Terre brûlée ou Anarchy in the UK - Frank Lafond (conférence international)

Et bien entendu, cette simple image déjà établie d'entrée de jeu, qu'il y a un lien de dépendance entre l'environnement et l'être humain. une idée qu'on retrouve chez Carson très fréquemment et qui est à la base de l'écologie évidemment et c'est une image qui résume,
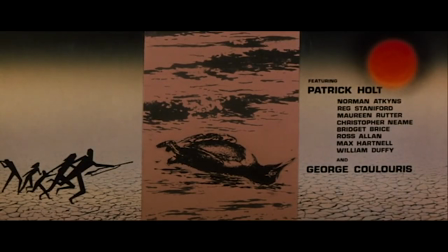(16:41)
ce début de générique résume l'idée que la stérilité de la terre a une conséquence directe sur les habitants et que cette conséquence a quelque chose à voir
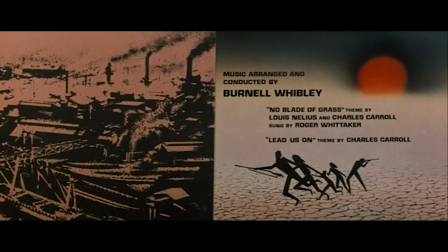(16:49)
avec la violence comme on le verra On a aussi tout au cours du générique les mêmes éléments qui sont repris
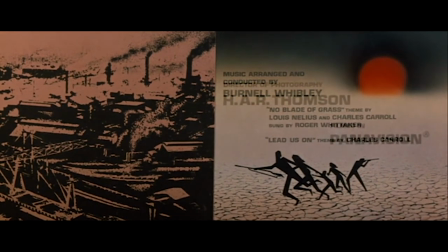(16:55)
et notamment dans trois images au moins l'idée d'un soleil qui semble se lever ou se coucher,
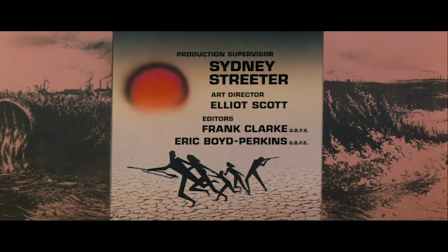(17:01)
en tout cas l'idée d'une nouvelle ère qui arrive. Et ici, vous voyez que, dans le reste du générique d'emblée, Wilde articule le thème de la pollution à travers un mode de production industrielle qui ne se soucie pas de ses rejets dans l'air et dans l'atmosphère.
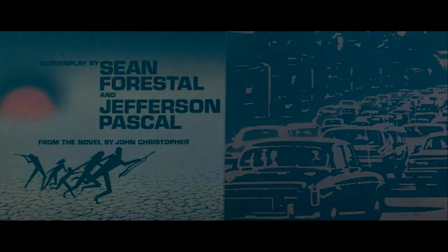(17:16)
Vous voyez aussi qu'il y a une question de la civilisation de l'automobile, on en reparlera tout à l'heure. Il y a aussi l'idée qu'avec les poissons, vous voyez tout à fait en bas, qu'il y a une pollution, sans doute, qui est invisible, mais qui a des conséquences réelles, c'est quelque chose dont le film reparle par la suite, à la fin, qui est intégré à la fiction,
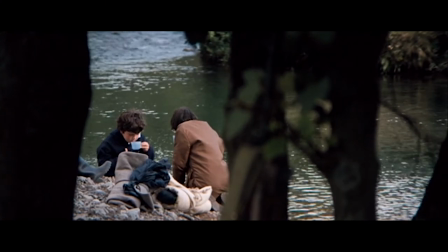(17:32)
lorsque le personnage principal empêche son enfant de boire de l'eau dans la rivière, une rivière dont l'eau paraît claire, mais dont le père sait qu'elle est entièrement polluée et désormais vide de poissons.
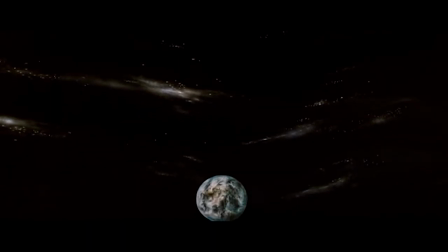(17:44)
Le reste du générique a un montage assez long de 3 minutes 30, encadré par deux plans de la Terre, vu l'espace.
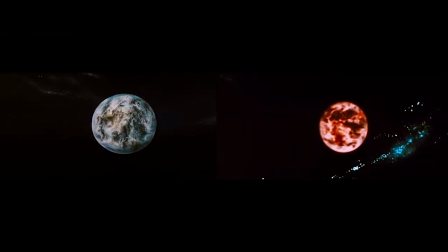(17:52)
Une volonté globalisante dans le propos de Wilde. La volonté exprime une idée de catastrophe globale. Le temps dans lequel va se dérouler le film, c'est un futur très proche. Il n'y a pas de date donnée dans le film, mais lors d'interview, Wilde parle de 1974, sachant que le film est 7e 1970. Donc on a d'abord, comme vous voyez ici,
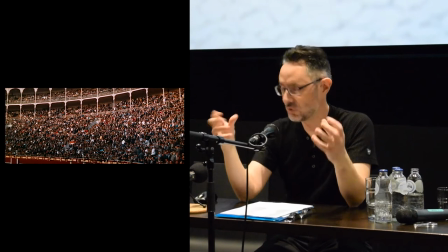(18:17)
5 plans d'ensemble de foules amassés pour de grands événements, dont des matchs, et une manifestation religieuse sur la place Saint-Pierre à Rome. Il y a clairement l'idée que ces foules sont montrées comme supposément indifférentes aux vrais problèmes du monde. Et la voix off dit justement qu'on savait qu'il y avait un problème à ce moment-là, on savait qu'on était conscient qu'il y avait un problème, mais finalement personne n'a rien fait. C'est vraiment quelque chose de très important pour Wilde, personne n'a rien fait, parce que lui justement il veut faire quelque chose. Donc à travers tout cet extrait,
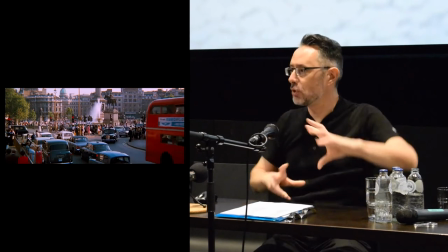(18:52)
vous avez une saturation visuelle, procédé de répétition pour bien enfoncer le clou, on montre deux fois les choses plutôt qu'une.
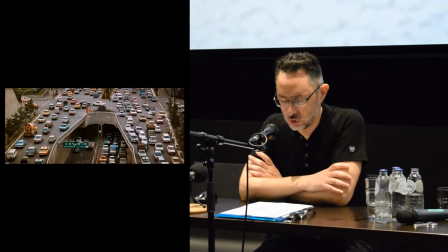(19:02)
On a une multiplicité de sources de pollution. Vous les voyez.
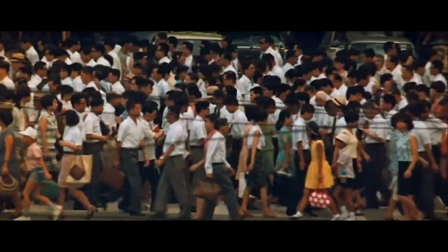(19:08)
Là, vous avez l'idée de la surpopulation qui est exprimée à travers des piétons qui sont amassés sur les passages piétons,
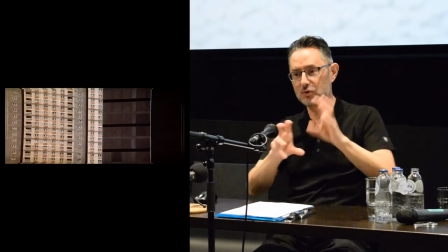(19:16)
à travers ces immeubles gigantesques où il y a plein de logements. C'était le cas, bien entendu.
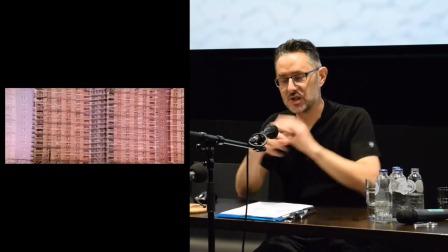(19:21)
Cette idée de surpopulation a été exprimée aussi par les foules montrées dans un premier temps.
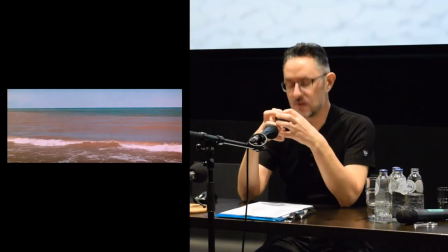(19:25)
Donc, on a aussi des enchaînements de plans qui articulent un lien de cause à effet entre une mer sale et ensuite des poissons morts, par exemple. On a en fait un triple processus de saturation, de répétition et d'accumulation qui dresse de la Terre vraiment un portrait proprement apocalyptique.
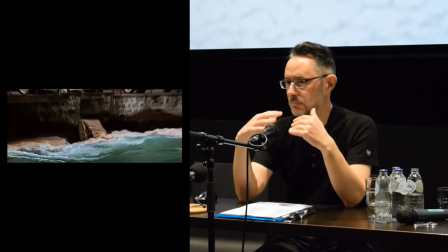(19:45)
Et à la fin du montage, il est dit que la Terre est arrivée à son stade où elle ne peut plus prendre de pollution.
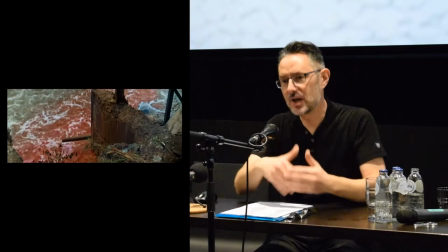(19:53)
Il y a un trop-plein, et ce trop-plein fait basculer dans la fiction, donc dans l'apparition du virus.
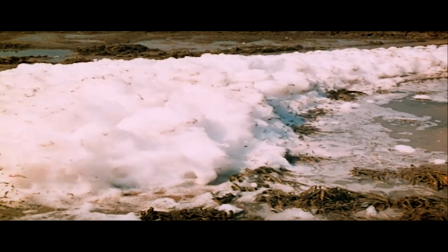(20:00)
Et par la suite, White va tout le temps multiplier les images de pollution, mais il va souvent faire des sortes de pauses, mais relier ces pauses aux personnages. Les personnages sont en train de rouler dans leur convoi.
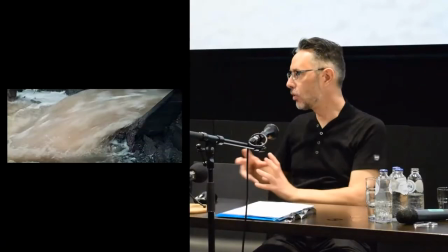(20:12)
Il va faire un panoramique, il va montrer qu'au-dessous, il y a de l'eau polluée, il va de certaine manière remonter à la source de la pollution, vers une usine, et ensuite on va retourner vers l'eau.
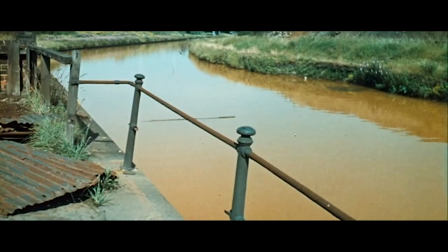(20:20)
Il y a une pause explicative, si vous voulez, mais qui est toujours reliée aux personnages.
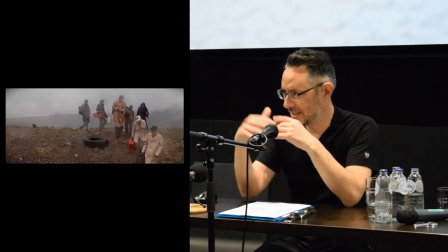(20:23)
Si vous voulez, c'est assez didactique, tout ça, mais il y a vraiment, et ce ne sont pas des pauses très longues non plus, en temps, qui montrent des déchets dans une usine, qui montrent tout ce genre de choses.